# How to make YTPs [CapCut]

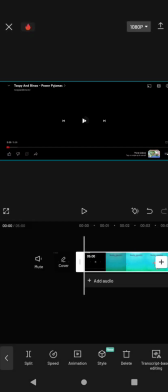0:00 Hey, it's Starlight here, and today we are going to be teaching you how to make a YTP.
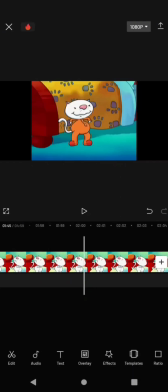0:04 So, of course, if you're screen recording like I am, you're going to want to cut off, the beginning and the end of the video, in which,
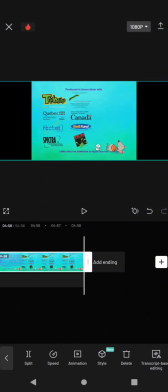0:11 there's whatever those are. I'm actually adding my voiceover after recording for the sake of, keeping things simple, but this is a YTP that's already on my channel. Don't forget to check it out, I'll link it in the description. But yeah, I ended up needing to do some other stuff here, so I will cut this off.
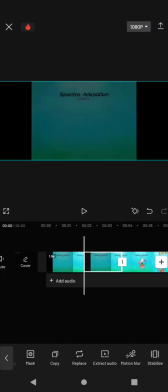0:27 So as you can see here, I was just making the video repeat itself a bit, and I decided to reverse,
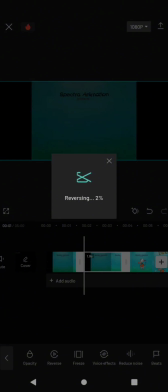0:33 but I had to stop the video because it was taking too long, so see you in the next clip.
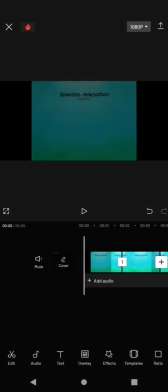0:37 So I did some more copying because repetitive stuff can get funny if you do it at the right time.
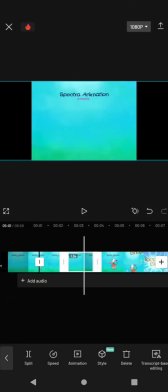0:43 Like, see, he walks back into the frame because I decided to copy this, and then I decided to do the same scene, but, unreversed.
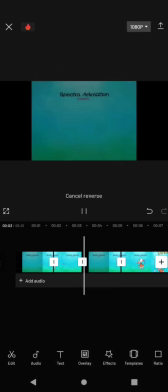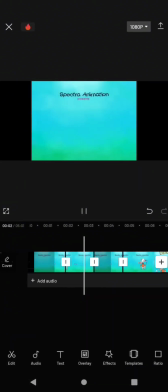Here, I wanted to cut it off so that it would say Beedoo,
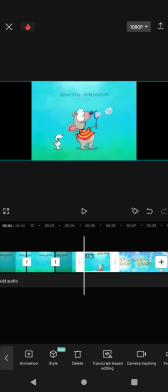1:10 but then I made it so all it says is Beedoo, and it says that twice, because again, repetitive things can be funny.
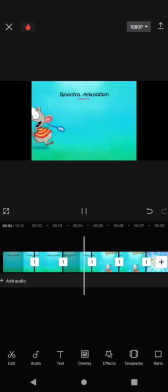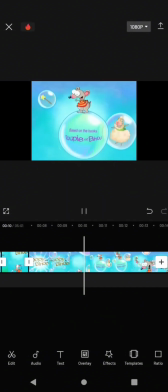1:24 Perfect. Now all I did later on was repeat this even more throughout the opening, so I guess I could cut this off and show you the next part.
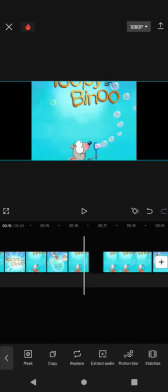1:32 So here I decided to copy the Beedoo, and I just held it and I dragged it, and I was able to move it to the other side of the video.
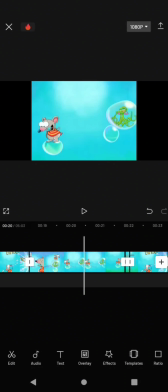1:40 As you can see, it's very useful.
Oh, we love to play!
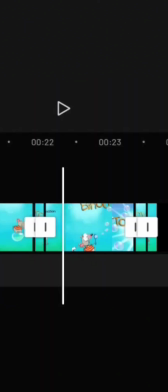1:45 That's Also, if you did notice the "that's us," I ended up cutting off a bit of the time so that it would sound more like "that is sus." And since the Beedoo got stuck between those, I ended up needing to move it.
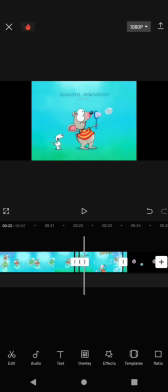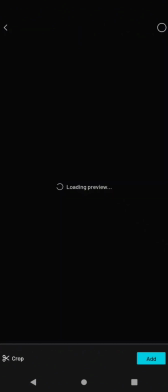2:05 Next, after adding a freeze frame, of course, I clicked the overlay and I decided to get this, which is,
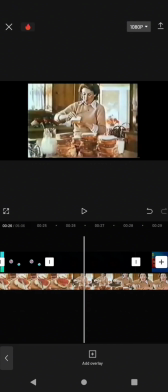2:14 yes, a jam commercial.
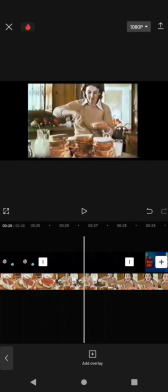2:16 And I decided to move it around until it worked, and then when it did work, I decided to cut it off.
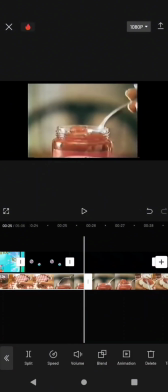2:23 I guess I could show you when that happened. Since it was at the perfect time, I hit the split button, and then I played the video to make sure it looked good.
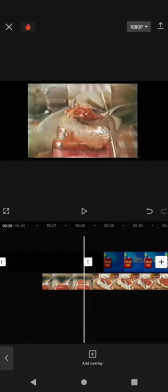2:32 No preservatives, artificial.
That's pretty good, so let's split it again and delete that.
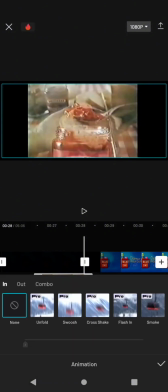2:38 Now adjusting the time. I then looked into the animation feature and tried to pick the perfect animation.
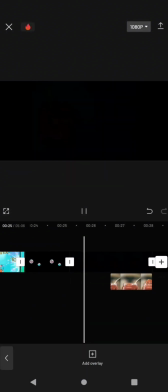2:47 Now let's see how it looks.
No preservatives, artificial.
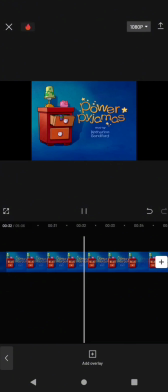2:55 a wiggle and a wriggle.
I decided to split and then zoom into the word jam in pajamas, because that's what the YTP is called after all.
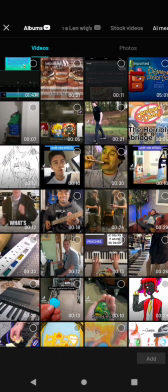3:07 And here I decided to add the kudu meme, but I can't just have that sitting in the middle of the screen, right?
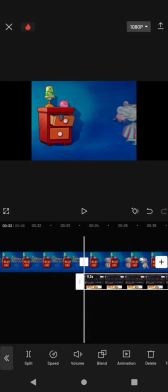3:13 So I moved it to the bottom.
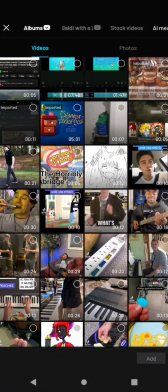3:17 Now here I made a specific part to mute and to modify to be long enough for me to add another audio to it. I decided to add New Jeans by New Jeans because I thought it would be funny.
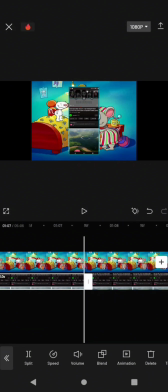3:33 Of course, I had to modify it so it would make sense for the video, so I made it say new hair, new tea, new jam.
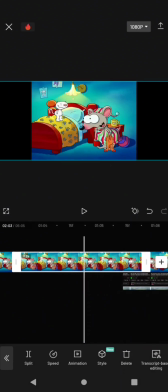3:38 If you're wondering how I got jam, I just cut off the E's on jam. That's the basics of sentence mixing.
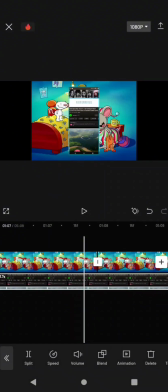3:44 And again, having that there won't do, so let's slide it to the bottom when we're done with it.
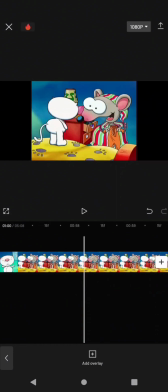3:49 But first, we gotta make sure it's the proper length. And here I was just doing some cleaning up on the scene.
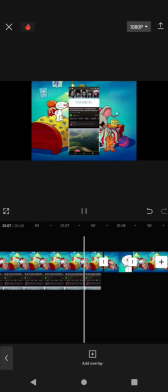3:56 You want...
Not only will I have to use the volume to modify the volume, but of course that's gotta go.
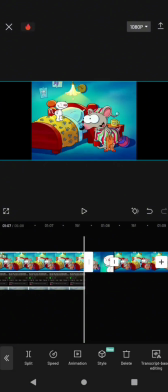4:01 So let's see how it looks once we modify that volume. Or rather, how it sounds.